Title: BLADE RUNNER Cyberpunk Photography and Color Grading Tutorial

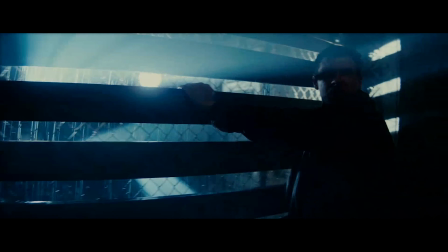(4:10)
So again, it's a little bit more limited for us, but we can still learn so much about lighting from this movie.
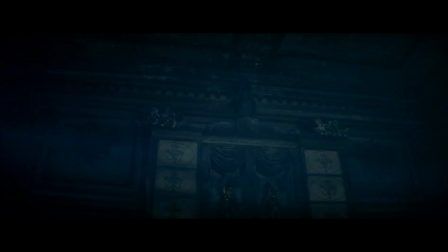(4:20)
I think the majority of the mood in this movie is created by one lighting technique in particular,
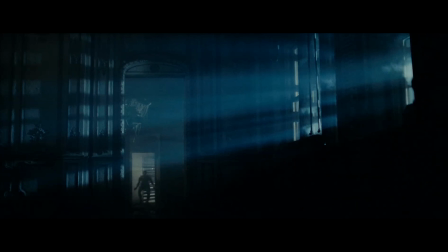(4:27)
and I think that technique is backlighting. This kind of harsh backlighting creates silhouettes, and that is what creates a lot of the mystery and the mood in the movie.
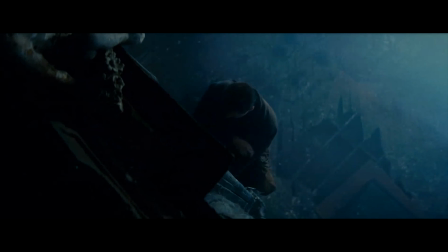(4:38)
The way the light moves in a lot of these scenes just looks amazing,
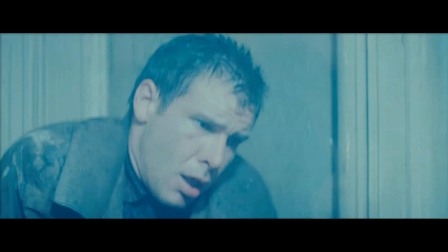(4:43)
but as stills photographers we obviously cannot take photos that have movement in them, or we would be videographers.
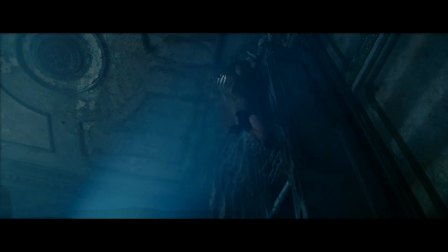(4:49)
But what we can do even when watching this movie is just try to pick the exact moment that the light hits
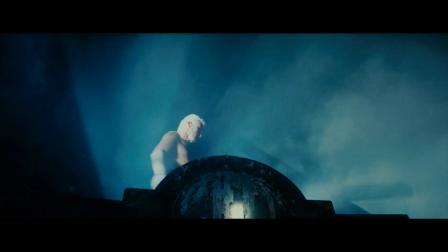(4:54)
the most visually pleasing spot and then freeze the frame there,
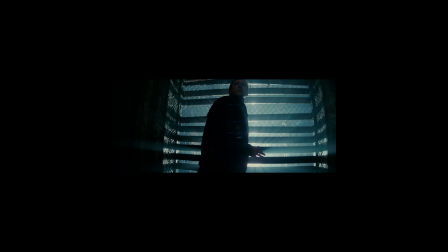(4:59)
and that is basically what taking photos is like as well.
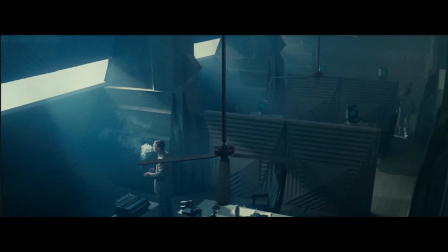(5:03)
You might notice that even in the indoor scenes, the light is shaped in a certain way.
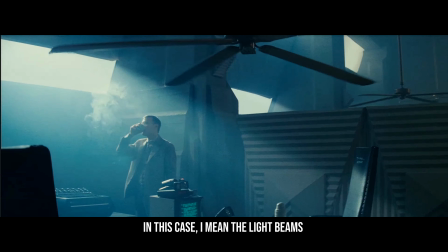(5:09)
And again, that is caused by, most likely,
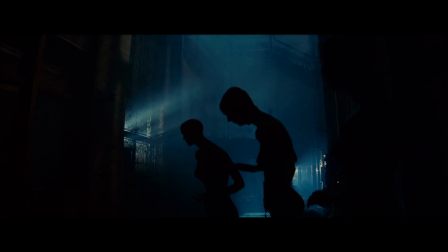(5:13)
the director of photography is using a haze machine in order to get the light beams to show up in this way.
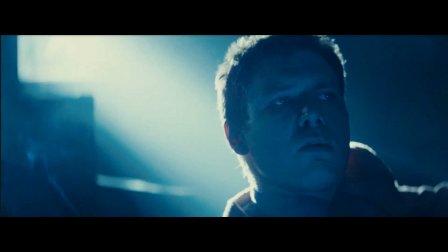(5:20)
One thing that stuck out to me as well is the fact that almost all of the characters are smoking indoors,
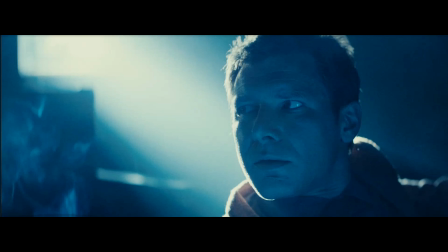(5:26)
and it may have something to do with the fact that this movie originally came out in 1982.
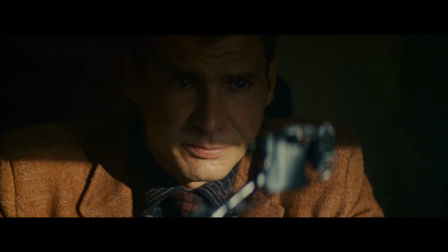(5:32)
But I have a feeling the reason they are smoking is also because of the visual element it adds to the scenes.
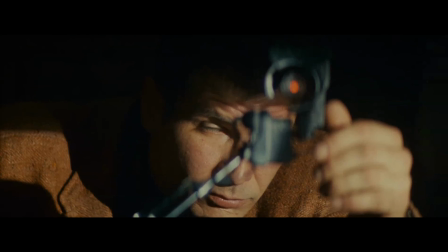(5:39) Do you mind if I smoke? It won't affect the test.
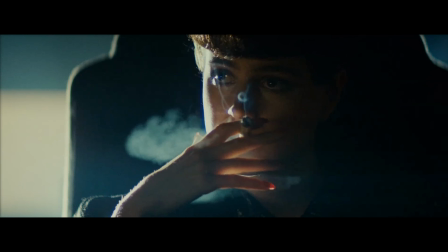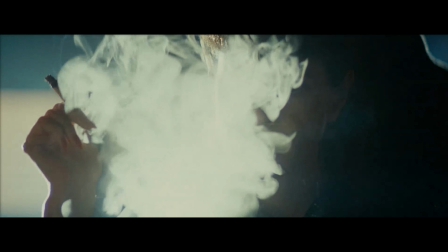The way this movie is exposed is by protecting the highlights but not really caring about the shadows being hidden.
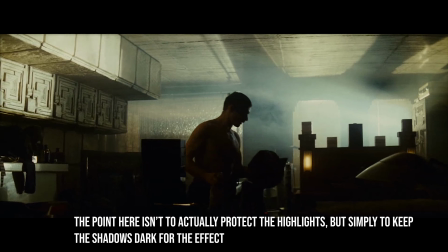(6:00)
That is what creates this dark, mysterious mood that is present throughout the whole movie.
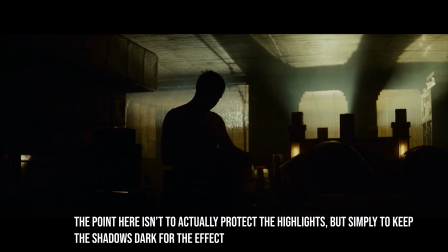(6:05)
If the movie was brighter, if the shadows were exposed perfectly, it just wouldn't have the same effect.
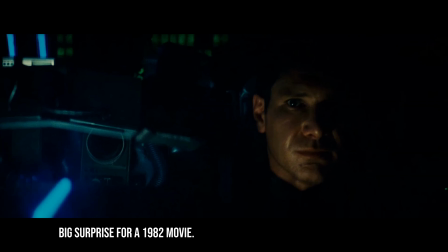(6:12)
The movie is shot on film, and the limited dynamic range is a benefit to the visual look,
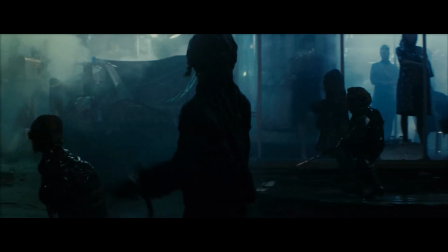(6:18)
and that is something we want to keep in mind when we start editing our photos as well.
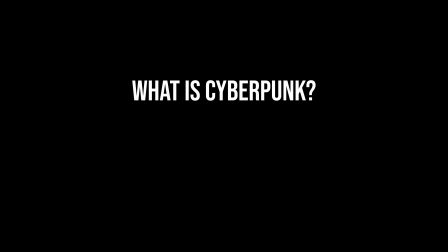(6:24)
Other than these tangible elements, such as rain, fog, lighting, etc., Blade Runner and the cyberpunk scene as a whole has certain characteristics that are good to remember if you want to go for that true cyberpunk style look.
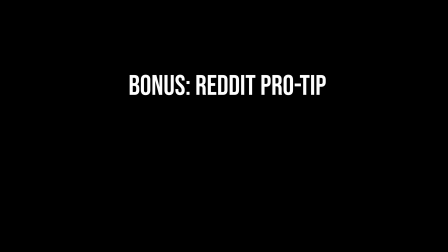(6:40)
By the way, never ever make the mistake of posting just a rainy Asian street on r/cyberpunk on Reddit unless you want death threats.
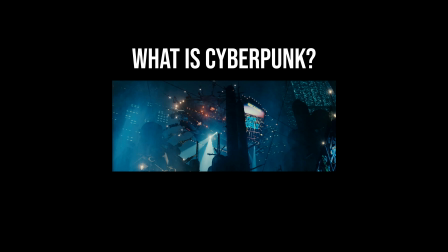(6:50)
Cyberpunk is high-tech, low-life, dystopian and grim on the lower levels, full of human suffering, but technologically advanced.
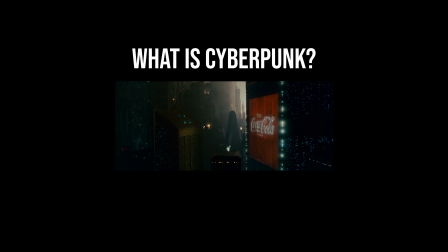(6:58)
Mega corporations and loud advertisements. Does that remind you of anything, by the way?
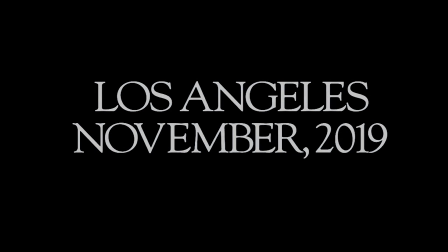(7:04)
One of the reasons I find it so fun to explore the cyberpunk style photography is not just the art style,
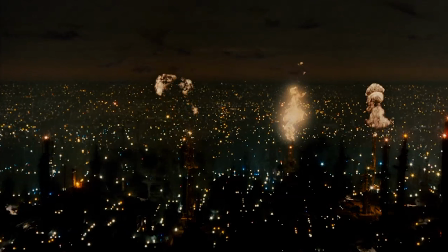(7:10)
but it's the fact that in many ways we are already living in early stages of a true cyberpunk dystopia already.
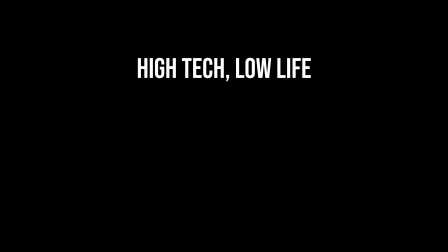(7:17)
Look for these kind of elements and signs pointing to this kind of dystopia for maximum Reddit-approved cyberpunk type of scenery. So now that you hopefully followed my advice and instead of taking a picture of your cat, you took a cool, rainy, steamy photo with lots of human suffering and dystopia and also Coca-Cola and the latest iPhone 47, you know, high-tech, low-life kind of stuff, it's time to see what kind of color grading and editing we can do to achieve this look in Adobe Lightroom. Spoiler alert, if you saw my earlier video about making cinematic photos, this is going to be pretty similar, but bear with me, we're going to show a couple of different photos and see what I did in the editing to finalize the Blade Runner style look.
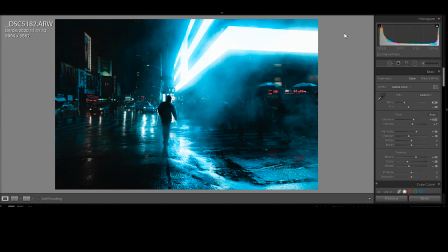(8:08)
So we're going to take a look at a couple of edits that I think fit the bill as far as Blade Runner style photography goes.
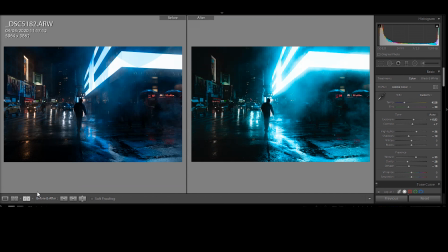(8:15)
First, starting with this photo I took in New York, near Times Square.